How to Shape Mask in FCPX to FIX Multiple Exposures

So you're editing your footage and you got the exposure how you like it for the overall image, but then you notice one little spot that looks way too overexposed. So let's look at how to correct multiple exposures in your shots.
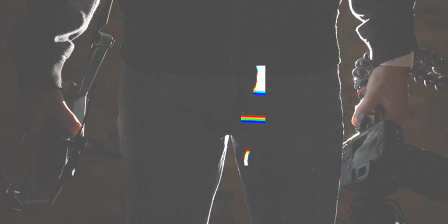Hey everyone, Camber here, showing you how to use your camera to make good video. So if you're new, consider subscribing and also joining my private Facebook group where I can better answer your filmmaking questions. But when it comes to exposure, one of the most important things is to get it as correct as possible in camera for the best results. So if you need some help with getting it right in camera, then check out these videos here on exposure and camera metering to help you get the best results. However, there are still times when you may not notice that part of the image is overexposed. Like when you're trying to shoot a short film all by yourself that you're also acting in. And so you find yourself having to try to fix it as best as possible in post. So let's head over to the computer and start working on it.
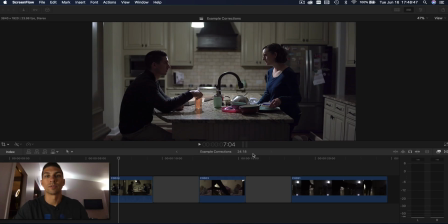0:58 So we're here in Final Cut Pro looking at a few clips from my last short film, Bedtime, which I'll link down in the description if that's something you want to see. But I also made another video on exposure explaining all these different controls. So if you don't understand something I'm doing throughout this, then I'll also have that link down below so you can look at that video and it'll make more sense.
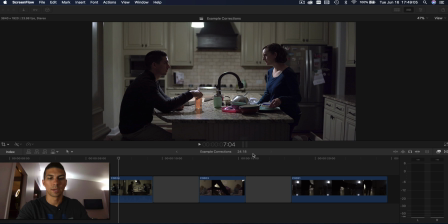1:18 So the first thing I'm going to do is hit Command 4, and that's going to bring up the inspector.
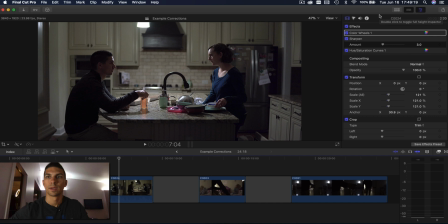1:23 You can also push this button here to do that. I'm also going to bring up Command 7.
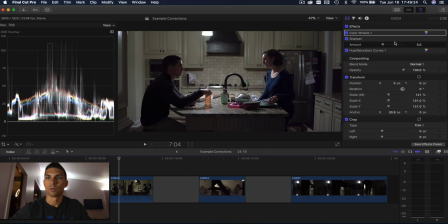1:28 So here we have all the controls I already did on this video when I was color correcting it. And then over here we have our video scopes. And as you can see, part of this is quite a bit overexposed, as you can see there.
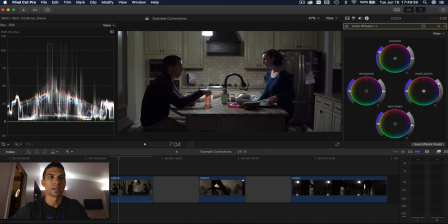1:42 So if I went into my color wheels and pulled down the highlights until that wasn't overexposed anymore,
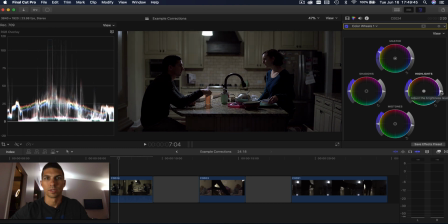1:50 obviously it's way too dark and I don't want it to look like this.
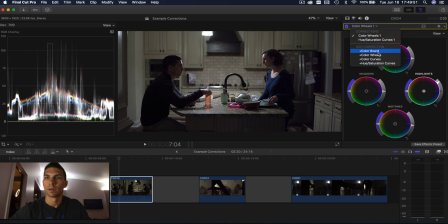1:53 So this is where we're going to add another color wheel, or you could do color board, whichever you like better. I just prefer color wheels. And then I'm going to click on this and add shape mask.
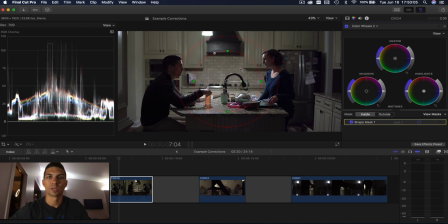2:08 So that gives us this here. How this works is whatever correction you do is going to be in this inside area, and then this outside area you can adjust, and that controls how much it falls off or feathers from your correction. So I want it to go around that light up there.
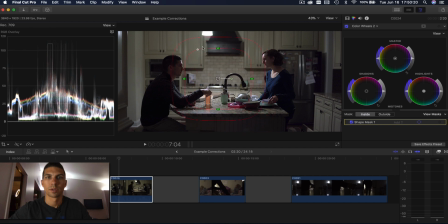2:23 So what we're going to do here is change the shape, move it up here, make this a lot smaller. So that's about how I want it, and then this will adjust the rest.
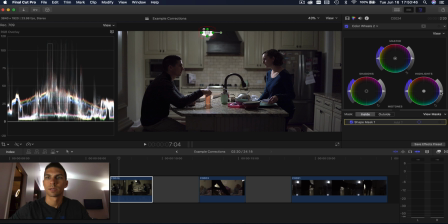2:39 So what I'm going to do here is grab the highlights, and this is on the color wheels that has the shape mask. So I'm going to get the highlights and just pull this down until that gets to 100.
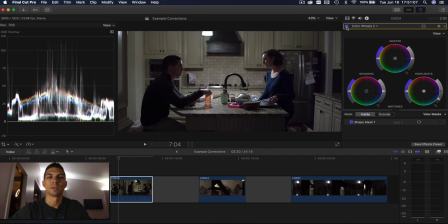2:52 So now, turn that on and off. You can see an obvious difference on this little dark area here when you first do that. And you can adjust that however much you want. If you put it out like that, then it really controls the fall off and looks pretty good.
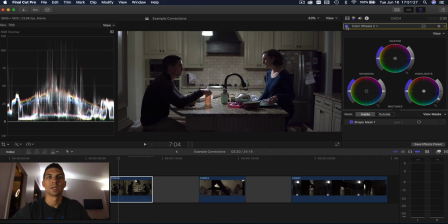3:12 So that's pretty simple. It's still overexposed, but it's not quite as bright and doesn't attract too much attention.
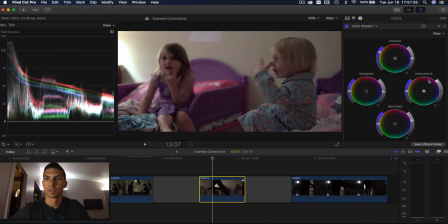3:20 So here's another one. I've already done this clip, got it how I want, and you can see on the left, there's a lot that's overexposed. I'm going to take this back to here so the colors are off. So the same thing here, if I was to pull that down
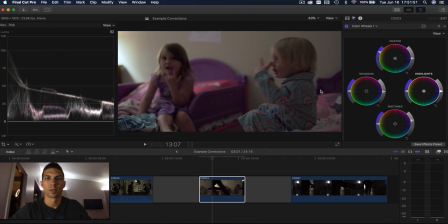3:36 so that wall's not so bright, well, now they're a lot darker and I don't want that because I want it exposed more so for them.
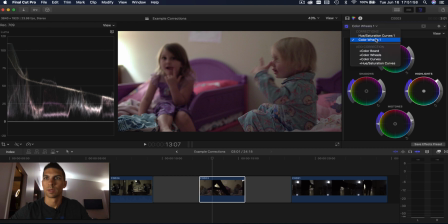3:43 So we're going to do the same thing here. I'm going to add, I'll do a color board this time just so you can see the difference. And I'm going to add a shape mask. So this is where a change in the shape can come in handy.